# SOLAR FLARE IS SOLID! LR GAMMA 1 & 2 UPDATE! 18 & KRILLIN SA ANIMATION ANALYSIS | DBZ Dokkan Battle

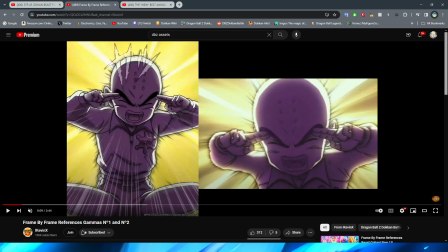[4:06]
I don't remember if it's like right in between that where he takes it off, but I'm sure that that's kind of why they did that, to make it a little bit more
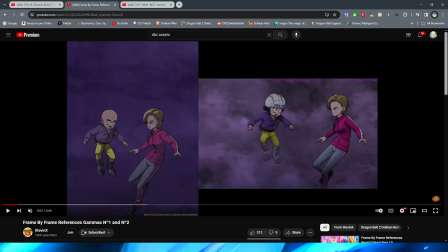[4:17]
I was gonna say coherent and consistent at the same time. I combined the two words. But yeah, a little bit more, right, like make it make sense basically type of thing, where, because obviously it would be really weird if he was wearing his helmet in this shot and then,
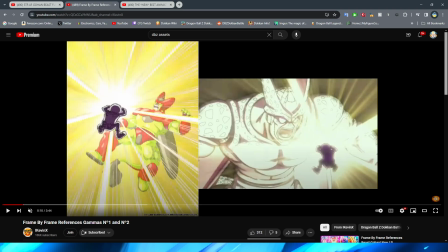[4:31]
you know, like in the next shot afterward he doesn't have it on when he's doing the solar flare. So I think it's fine. It's kind of unfortunate that in the animation he doesn't have the helmet, but I don't think that it's that big of a deal,
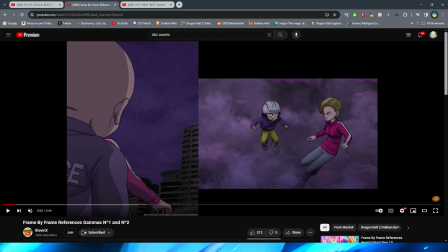[4:43]
right? And I would definitely rather them do it this way if they were going to do something like this, because obviously then you know, it would basically just you know, make more sense and not be weird.
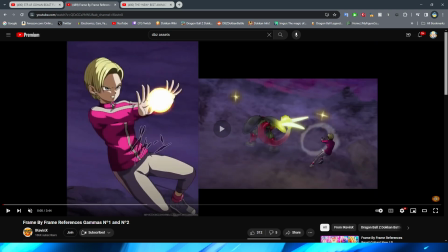[4:53]
So definitely I think it was a good choice on their part. Now, I will say that one thing that is kind of interesting to me about this whole sequence is some of the angles, right?
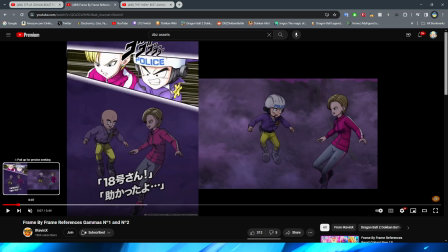[5:01]
Obviously, some of them are very similar to the movie, but you have shots like this where Krillin comes in from behind, right?
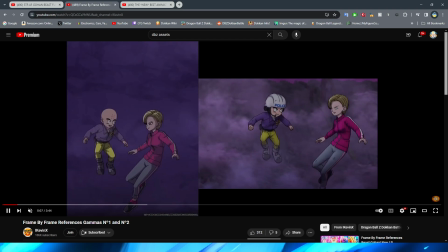[5:09]
From behind Android 18. And obviously that's not really what happens in the movie. And it's kind of ironic because I swear for this particular section,
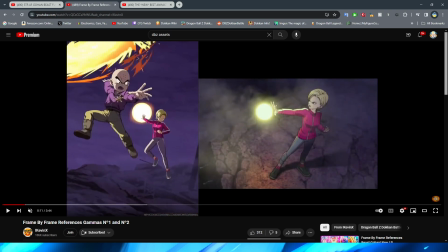[5:17]
it's kind of like the parts that Dokkan added in that I feel like don't look as good and look kind of choppy,
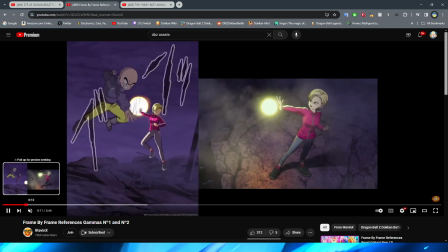[5:23]
right? Obviously here you can kind of see the same similar thing in terms of the pose, but of course not the same angle.
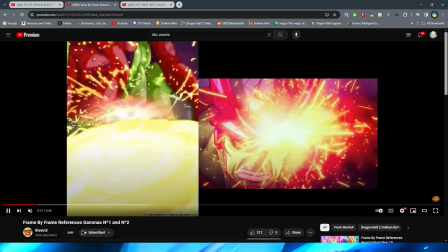[5:29]
And interestingly enough, even for like the end, right, obviously we have this part here where,
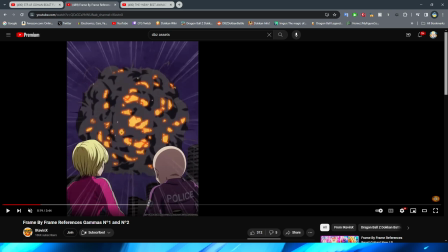[5:35]
you know, we have both of them looking at the explosion, which I think is a cool little addition, right? Obviously this is something so simple and they didn't really need to do much for this, but it's just a nice little touch, and that should end up being the KO screen as well.
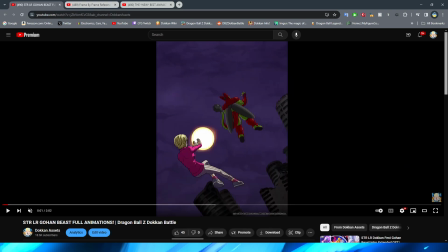[5:47]
Now, looking at this animation, right, I will say overall, I think it's all right. Again, I can never be as, you know, like kind of hard and critique these as I do for the Dokkan Fest animations, right, and the LRs, because obviously these guys are just a side banner unit.
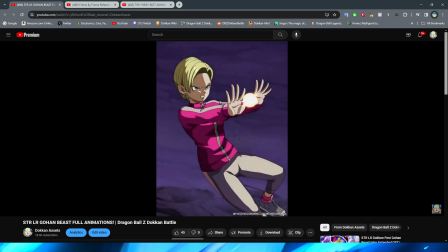[6:05]
But when it comes down to it, I think it's pretty clear that they put the budget into the Gammas and into Gohan Beast compared to this unit, right?
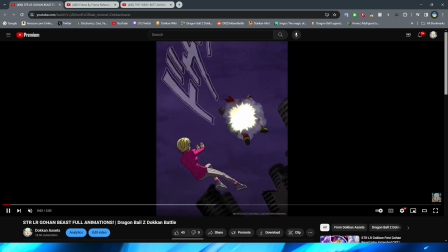[6:13]
This part here is fine, but it doesn't really feel like that the Ki Blast is launching, how do I put this, like effectively or like meaningfully.
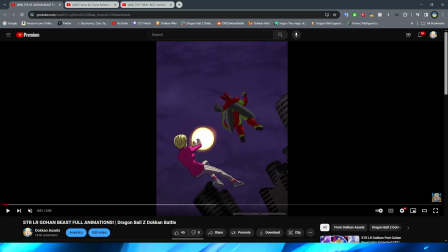[6:25]
This looks to me, right, like in the way that it's animated, it is kind of just a ball that then moves across the screen. They do have it kind of shift a little bit in size, which is nice, right, to give it a little bit of that dynamicness to it, right, where you can obviously see the Ki growing a little bit.
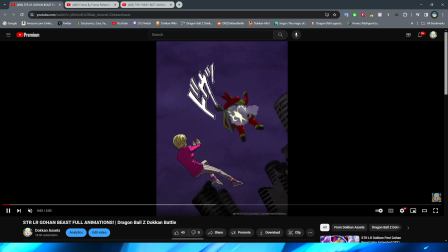[6:41]
But it kind of does just look like it is a ball that they're sliding across the screen, right,
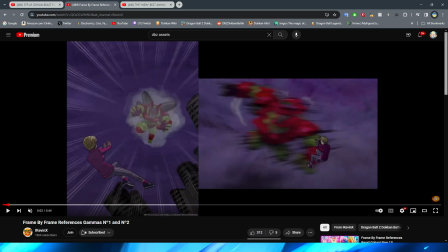[6:46]
where if we go back and look at the anime, right, the other thing about this too is that
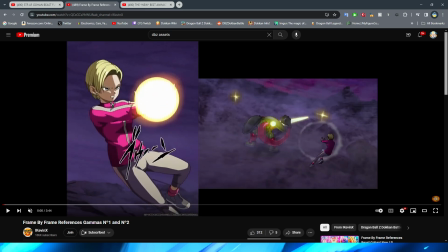[6:53]
it's really weird why they didn't do this, right? This is one Ki Blast that 18 fires off in the Dokkan version,
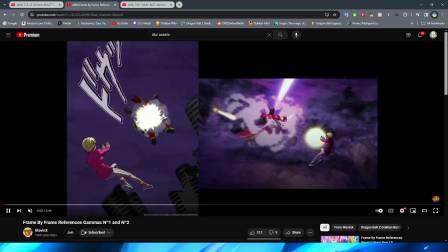[7:02]
but in the anime version, it's rapid fire Ki Blasts here, right? I don't know.
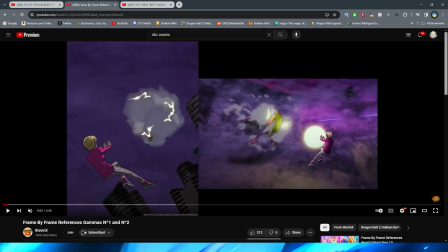[7:06]
It's really, really weird that they didn't do that.
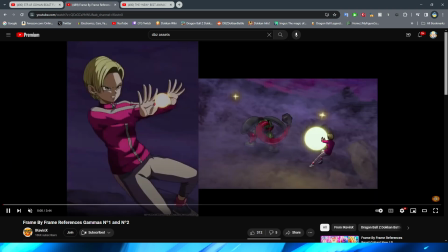[7:12]
Maybe it's just because they were trying to make the animation more simple, but they could have easily just had her do a bunch of blasts, right?
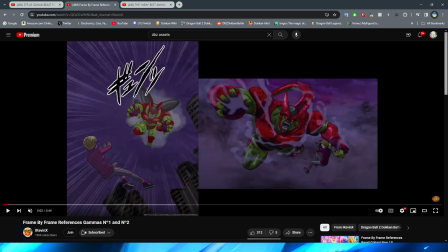[7:17]
And I think the thing that is really clear to see, right, this we can definitely compare to the movie when it comes to how the blasts fire off, right?
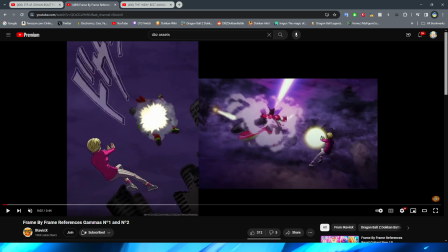[7:26]
You can see that if we go forward, the blasts are there, and then they kind of disappear into pew.
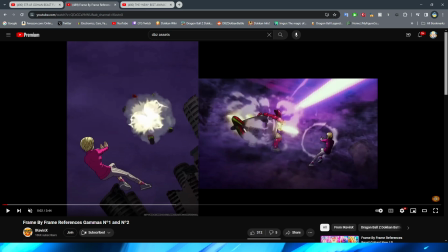[7:32]
You can see the little puff of air, and obviously they become a lot more like slim,
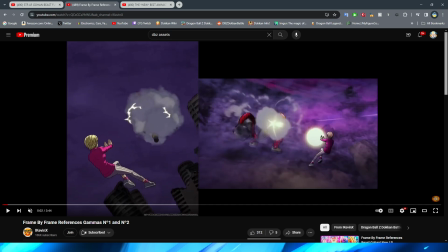[7:37]
because obviously they're firing off in a straight line before hitting the enemy and then kind of exploding against them,
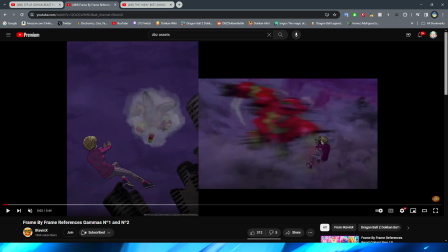[7:42]
right? So why they chose to just do one ball, I'm not really sure,
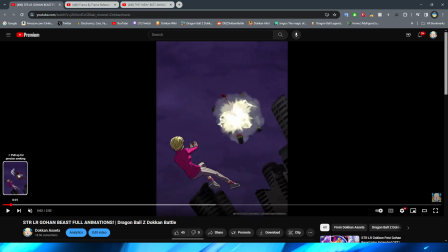[7:47]
and I think that's kind of another reason why it looks a little bit weird here, where it's just like, you know, the circle moves forward, right? It's just a bit strange, but the cloud of explosion looks fine.
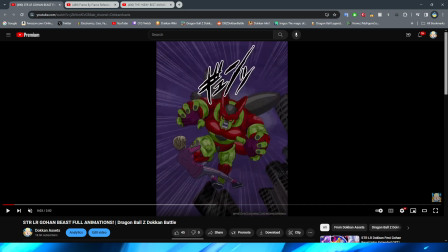[7:58]
I know people have been talking about that shot from the essay. It does look quite funny with Cell Max basically jumping just at 18.
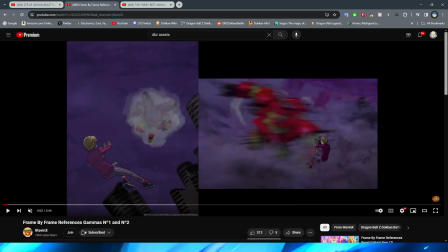[8:05]
It is a bit weird as well that they didn't animate her recoiling, right? You can see that obviously in the movie, right, of course she has this pose, but then when Cell Max is coming in to hit her, they have her actively recoil.
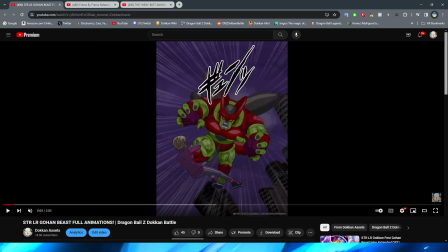[8:15]
So it's kind of weird that in the Dokkan version, they didn't have her do that. They literally just have the PNG still be there. And then they, of course, have the scene where 18 is reacting like, uh-oh, I'm about to get hit. Which that part, I think, is definitely one of the better looking parts of this animation, right?
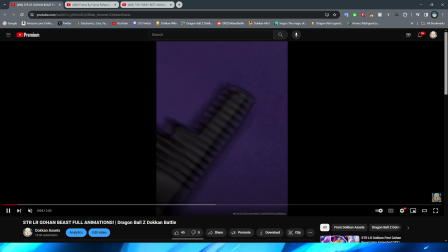[8:32]
Where obviously it looks, you know, a lot more like accurate to the movie, and also just looks pretty good in general. Here, again, I feel like this is just another case of the Ki Blast looking kind of weak when it comes down to it, right?
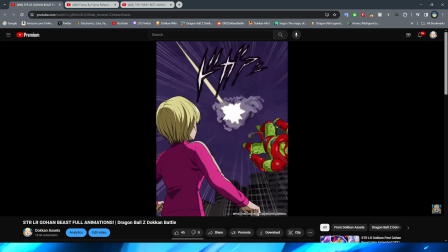[8:46]
Like, it just doesn't have a lot of impact to it. It doesn't have a lot of oomph when it hits the enemy. And I think the other thing that is definitely a bit weird about these, and is certainly a little off-putting,
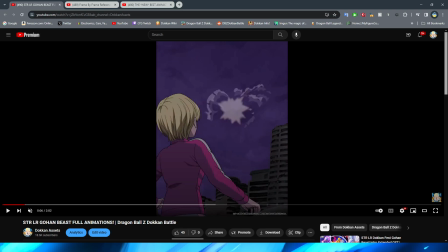[8:55]
is that these are definitely more in a 2D art style, when obviously, right, when you're looking at the movie,
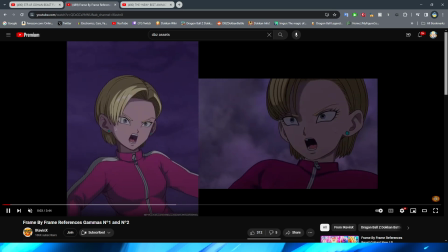[9:01]
right, of course it is in that CG 3D art style. So even though you can see that they definitely do a good job trying to replicate it, right, and it does look quite similar to it, you can kind of tell that, right, it is just a little bit of a different thing where your brain goes,
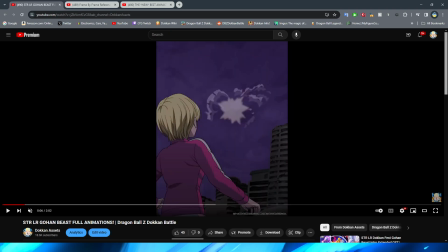[9:16]
oh, hey, wait a minute, that's not what I'm used to. Now, I will say, this shot of Krillin coming in is okay, but it is pretty clear that, again, this is just like a PNG sliding in. It definitely works for what they're trying to accomplish here.
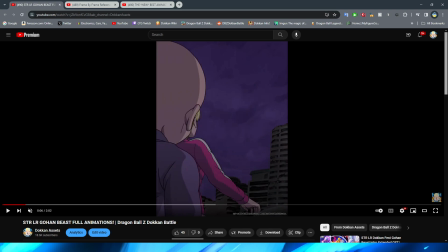[9:30]
I think it's just at this point, my brain, because, and this could definitely just be me for sure, but you know, looking at this, I'm like, oh, okay, they're just sliding a PNG on the screen rather than Krillin coming in. However, I do like this bit of perspective where they cut from this shot of Krillin
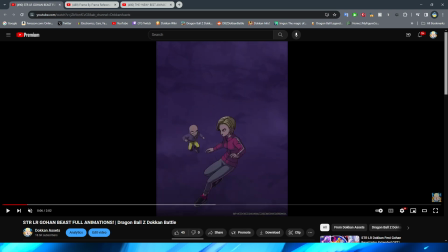[9:47]
kind of coming behind 18 to then obviously having him fly up to her in this shot here. That is a pretty cool little bit of consistency. I do like that they're trying to kind of, you know, do that and have the animation be a little bit more fluid rather than just cutting from,
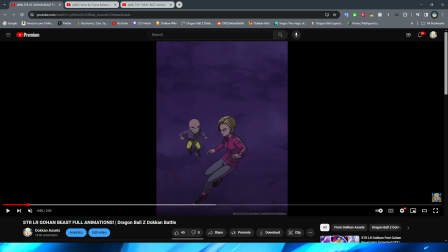[10:04]
you know, the Kienzan hitting cell max, right? Like, let's go back to that there, right?
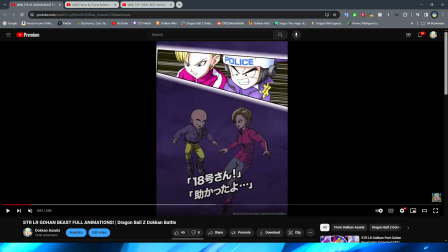[10:10]
Having it just hit the enemy and then immediately cutting to this shot of Krillin. Even if it's not my favorite in the way that it's animated,
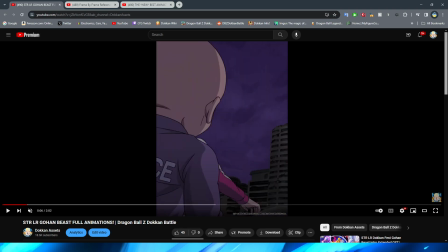[10:17]
I would much rather them have this in-between shot of Krillin to kind of establish that he's coming into the frame to keep the continuity. That's the word I was looking for before. The continuity, you know, with the animation flow a lot better. So I definitely like that from that perspective, right, of keeping a lot more cohesive.
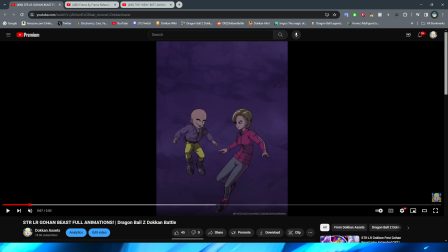[10:36]
You do have a little bit of a pose jump there with Krillin, but it's not too crazy, right? That's definitely a little bit of a nitpick on my part. And this definitely looks a lot more like superhero-esque in terms of the art style, right?
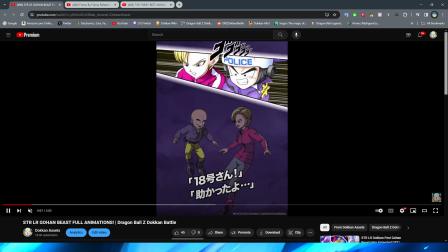[10:50]
It looks a little bit more similar to the CG models and some of the other stuff. I do like the minimal movement that they do have on Krillin and 18 floating there a little bit too.
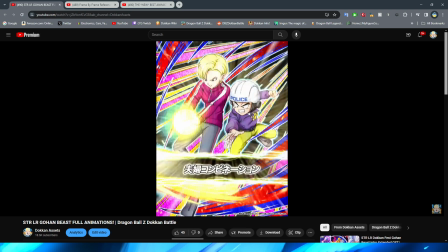[10:58]
Looks very nice. And obviously then we get the card art with the both of them. It looks great, by the way.
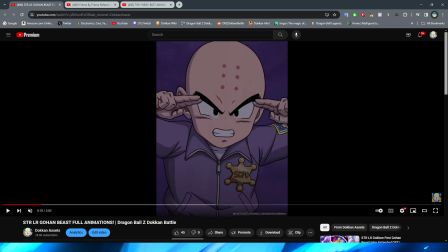[11:03]
I do love this card art a lot. And this shot looks great, I will say. The solar flare, I think they cooked, right?
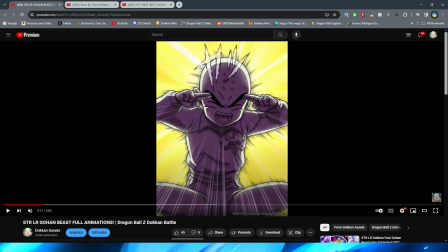[11:12]
They definitely cooked on this. And I mean, obviously, this is the main part that they should have cooked on because, of course, this is like the highlight, I guess, for Krillin in the movie, right?
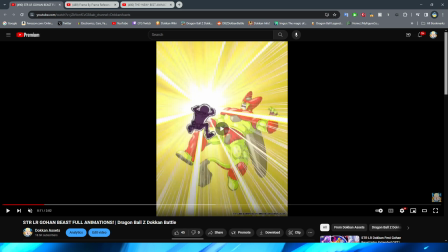[11:19]
Like the main thing that he does to contribute in the fight anyway, right? Obviously, blinding Cell Max.
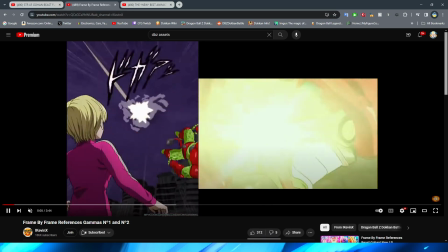[11:24]
That is pretty cool. And again, looking at it in comparison to the anime, it is so cool always seeing how much detail they pack in, right?
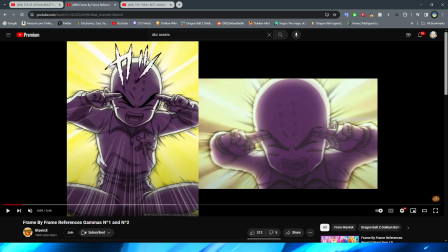[11:32]
Because holy cow, dude, they did such a good job. Like, it's not as, like, I guess, like light where it's almost kind of like blurry in front of Krillin, but they definitely did a very good job, right, emulating this, I think.
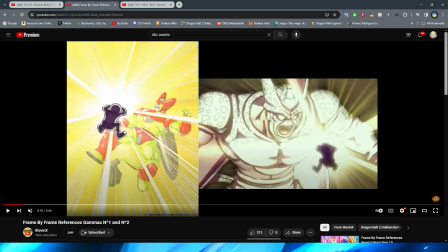[11:42]
And even the, like, shot from the back, right, where you have Krillin blasting him, I kind of like, honestly, in the context of Dokkan, I think the yellow works a lot more to have the entire screen be yellow than have this kind of, like, brown, like mucky background, because obviously for the movie and in context that makes sense.
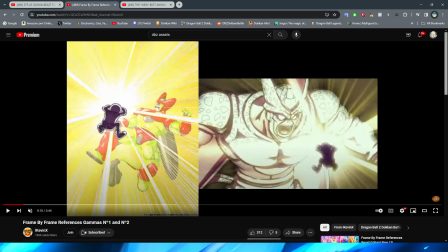[12:01]
And also they probably did that because obviously in the film they can have Cell Max, you know, have the light like reflected against his body, but obviously in Dokkan the sprites don't have the ability to do that because, of course, another certified stinky sprite moment.